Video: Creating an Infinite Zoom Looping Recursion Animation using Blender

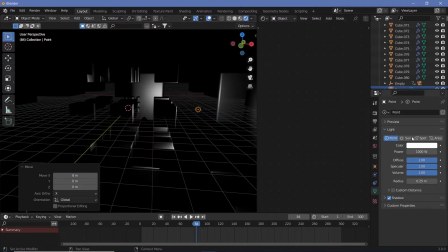[9:38]
at this point I decided to just figure out the lighting first, because I also realized to make it seamless,
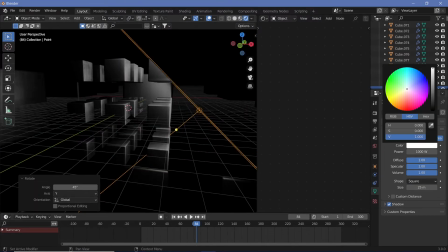[9:45]
the lights and the intensity of the light would have to be the same in the smallest and the largest of the
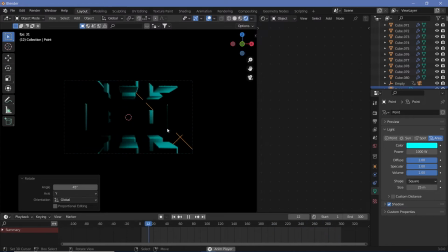[9:55]
pieces. So here initially I could tell that, okay, I have lighting from one side. When I go to the other side, the lighting seems to be reversing, so I have to create a copy of the light on the other side as well.
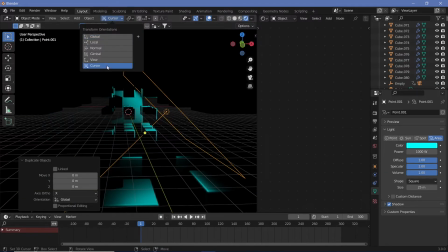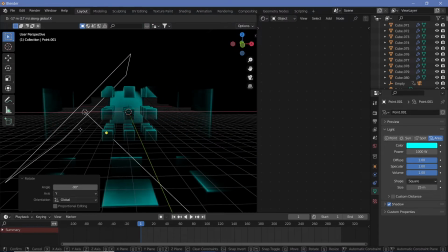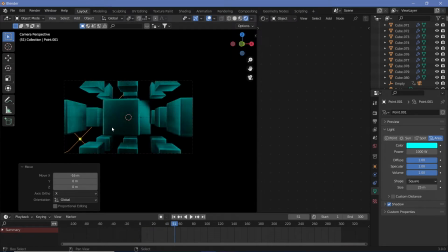[10:29]
However, after actually placing it, you could clearly tell that no, it still doesn't look right and it just wasn't looping,
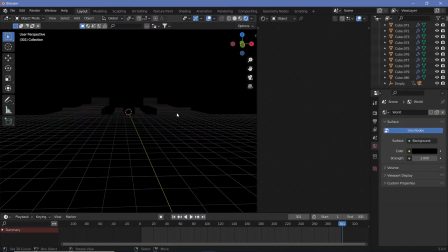[10:40]
so I decided to ignore that particular attempt.
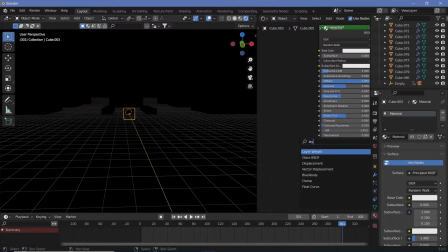[10:44]
Then I thought maybe I should make the cubes itself be a bit emissive. So to do that, I decided that I'd use the layer weight node so that I have just the edges light up and be very bright, so that at least you could still see the shape of the cube.
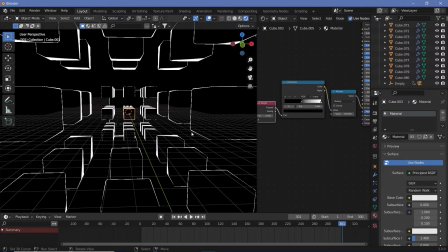[11:03]
Because if I was to just make the entire thing emissive, then you wouldn't be able to tell the shape of the cube.
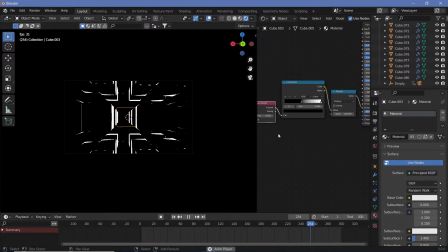[11:08]
So I had this, and I thought that, yeah, that looks good.
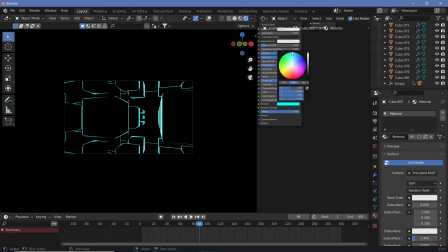[11:14]
I could change the color and all eventually as I please.
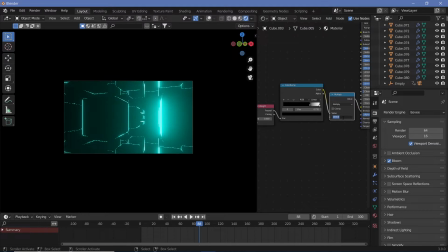[11:18]
But I still had a lot of issues with what this actual shading of the
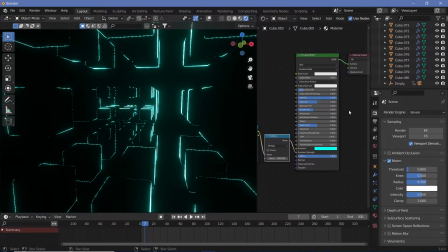[11:29]
interiors would be. Because now I had the edges lit up, but what do I do about the actual faces?
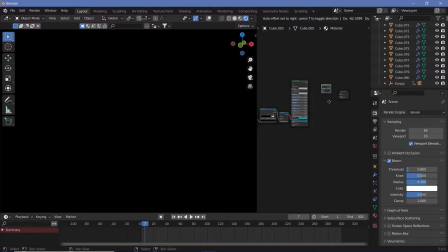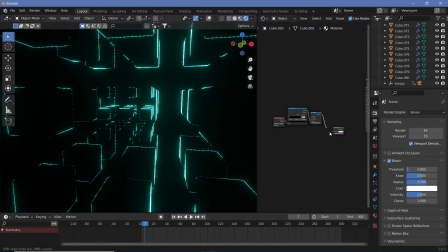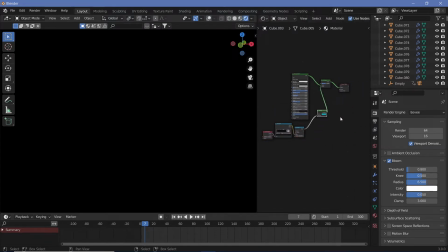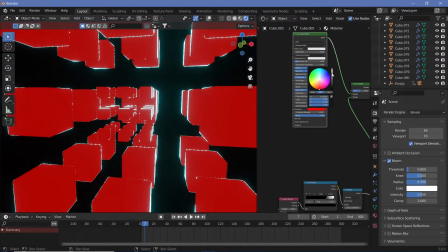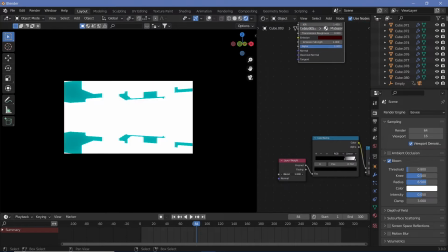[12:19]
So here I thought maybe I could just have some low emission so that boxes could be seen,
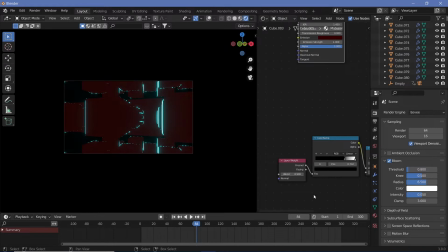[12:24]
but even with that, you still can't see the actual edges that are facing you and things like that.
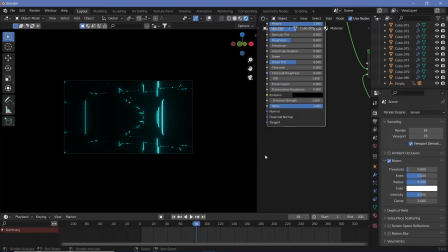[12:29]
So it just loses the entire 3D effect and wasn't nice.
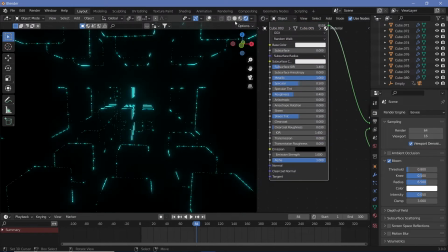[12:34]
So still had to figure something out.
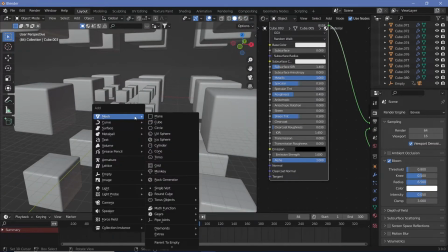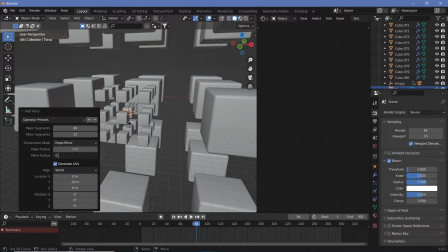[12:45]
Since I made the initial base material reflective and I was going to switch on screen space reflections during the actual rendering,
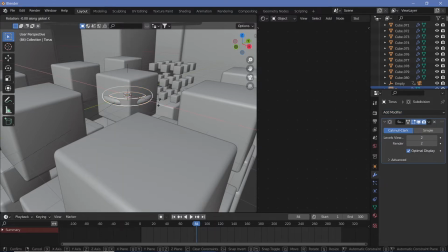[12:53]
I thought maybe I could light it up, or if not light it up, because this is EV, it's real-time engine and not cycles,
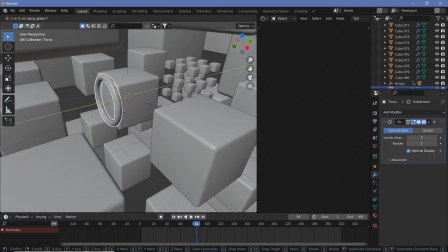[13:00]
but I could still have some sort of reflection on the faces to make it seem like you could actually see it.
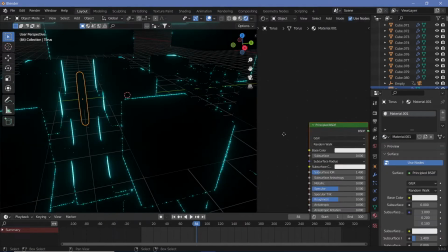[13:06]
So I decided to add in a torus in some sort of a stylized manner and have the torus be an emission.
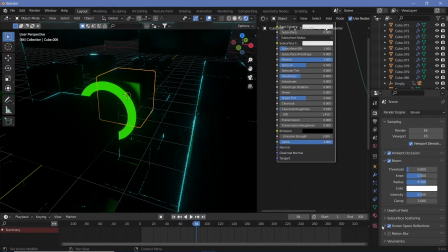[13:15]
The torus have an emission shader so that it's seen on the cube.